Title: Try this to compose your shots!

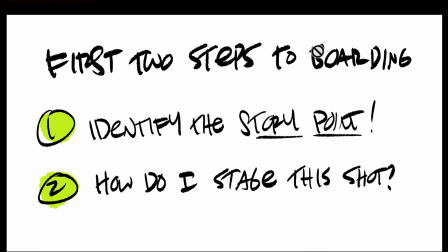[0:00]
Hey everybody, this is Rob, and I have a quick little demo here for you in your boarding process on how to get your brain warmed up, how to figure out where to put the camera, and how to just experiment by moving the camera in different locations on the set to understand that you have a lot of options.
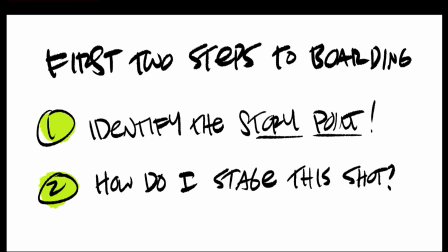[0:17]
So the first thing when we're boarding, we always want to first, of course, identify your story point. That is the first thing in having clarity in your storytelling and understanding what you have to tell is, well, what am I going to show?
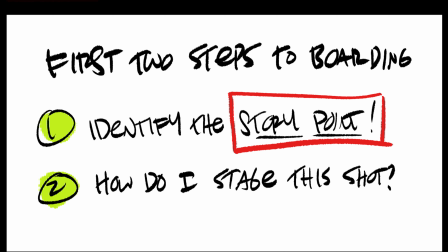[0:31]
What's my story point? What's the idea here? And then, well, it goes to the next question of, well, how do I stage this? What's my composition? How will this look? And how do I want my audience to experience this moment in storytelling?
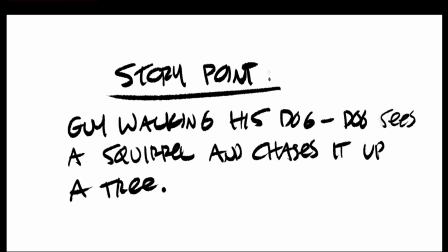[0:43]
So I have a quick little simple prompt. A guy was walking his dog. The dog saw a squirrel and chased it up a tree. So we have a very simple idea where a dog has now treated a squirrel. What might it look like? If I'm not really sure where I want my audience to look, I'm going to draw the most generic proscenium staging right here,
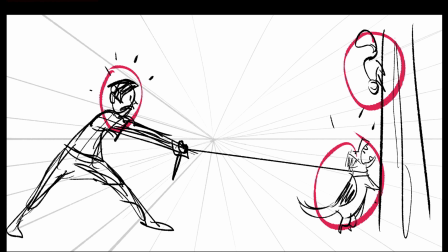[1:03]
where I have equal weighting of the man here, the dog, and the squirrel in the tree. And I'm not going to answer the story point of where I want our audience to look first, but let's first play around with the camera on the set.
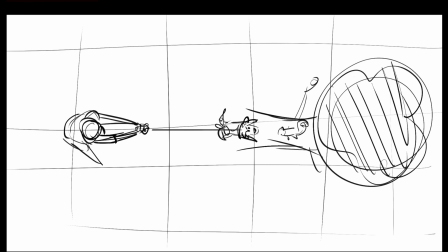[1:16]
So if we draw an overhead view first, this is sort of a helicopter view or a bird's eye view. We have our guy right here and our dog here and our squirrel.
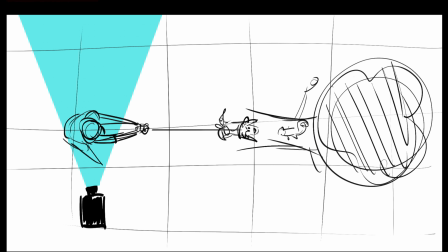[1:26]
If we add in a camera and a field of view, what might that look like?
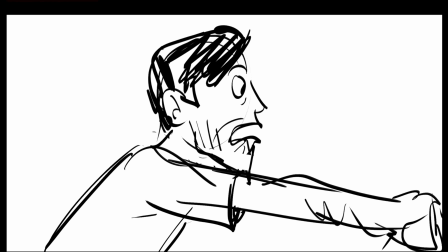[1:31]
And again, this is just getting your brain warmed up. It might look like this. We have a profile, we're closer to our guy, we get a better sense of how he's feeling emotionally.
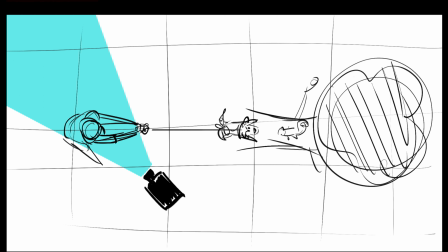[1:38]
So what if we bring the camera around to the front and do a 3/4 shot? A lot clearer.
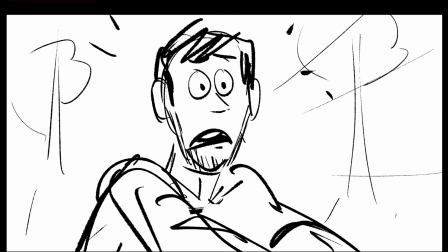[1:44]
We can see his emotions more clearly because we see his face more clearly.
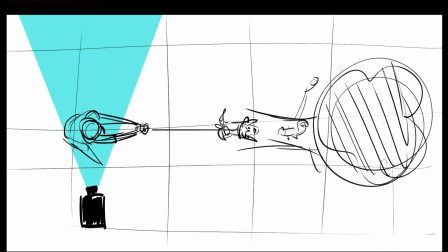[1:47]
So that's just a great little demo of understanding from a profile to a 3/4 what that can do.
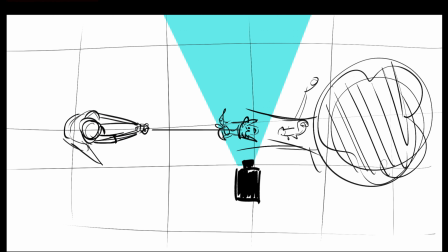[1:54]
What if we want to see the dog? We'll bring the camera over here to the dog, and it might look something like this in a profile.
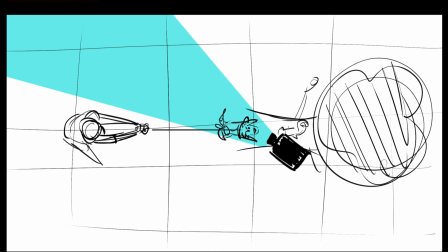[2:01]
And if we bring the camera around to a 3/4, it's a little scarier,
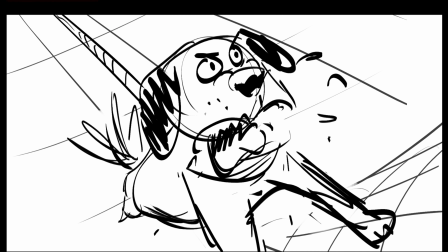[2:05]
a little bit more visceral, it's a little more in the camera, and it might actually have a stronger story point. But right now, we still haven't made the clear point, which is the dog and the squirrel.
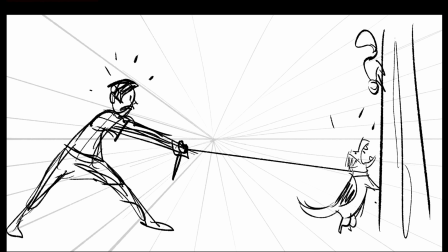[2:15]
So if we go back to our main setup, we have our dog and our man and our squirrel, again, equally weighted.
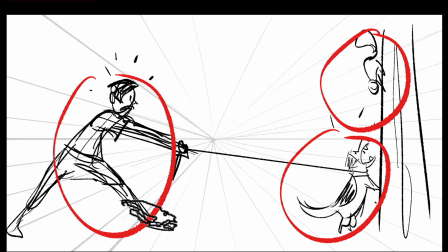[2:21]
We can kind of, our audience can basically look between these three elements right here.
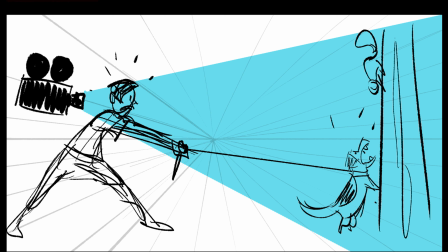[2:25]
So if we really want to curate the experience and tell them exactly where we want to look, try bringing the camera up over our guy's shoulder here.
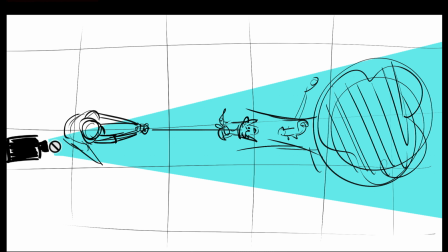[2:33]
And in the overview, it might look like this. I'm making sure I'm over his right shoulder so that we don't cross that camera line, meaning we want our guy to be on screen left and our dog and squirrel to be on screen right. And that might look something like this right here.
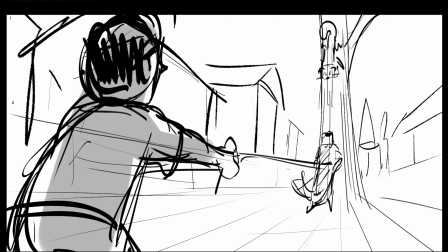[2:49]
And in a shot like this, if we're thoughtful about the rest of the set and the buildings, we can have all these elements help guide our audience's eye to look exactly where we want to look. We already have this natural element of his arms and the leash pointing to the dog.
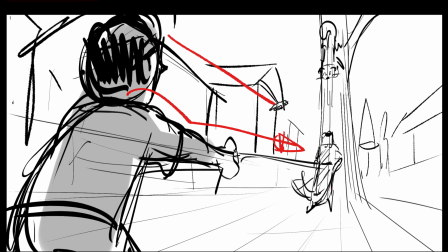[3:05]
We have these roof lines of the houses going in perspective, pointing to this information. Same thing on this side here too. And even the ground plane with our grid is pointing in this direction to this stuff right now.
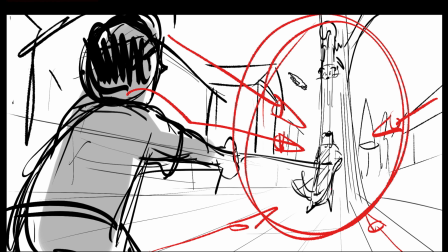[3:17]
So basically, we're telling the audience, look right here. This is where it's happening. That's where the action is. And because we're shooting on a rear 3/4 of our guy, we're not seeing his face. Everything, even his eye line, if we could see his eyes, are looking in this direction. So this is probably the best way to tell this piece of the storytelling.
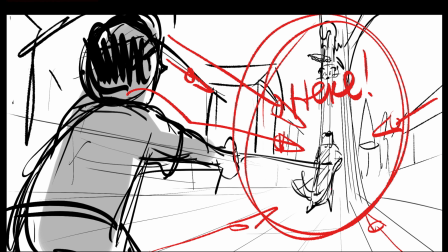[3:36]
And we incorporate our guy and our dog and our squirrel, but the weight of the action is right here. So try that out, explore your storytelling before you make a final decision, but always ask yourself first, what story point am I trying to tell? Peace out.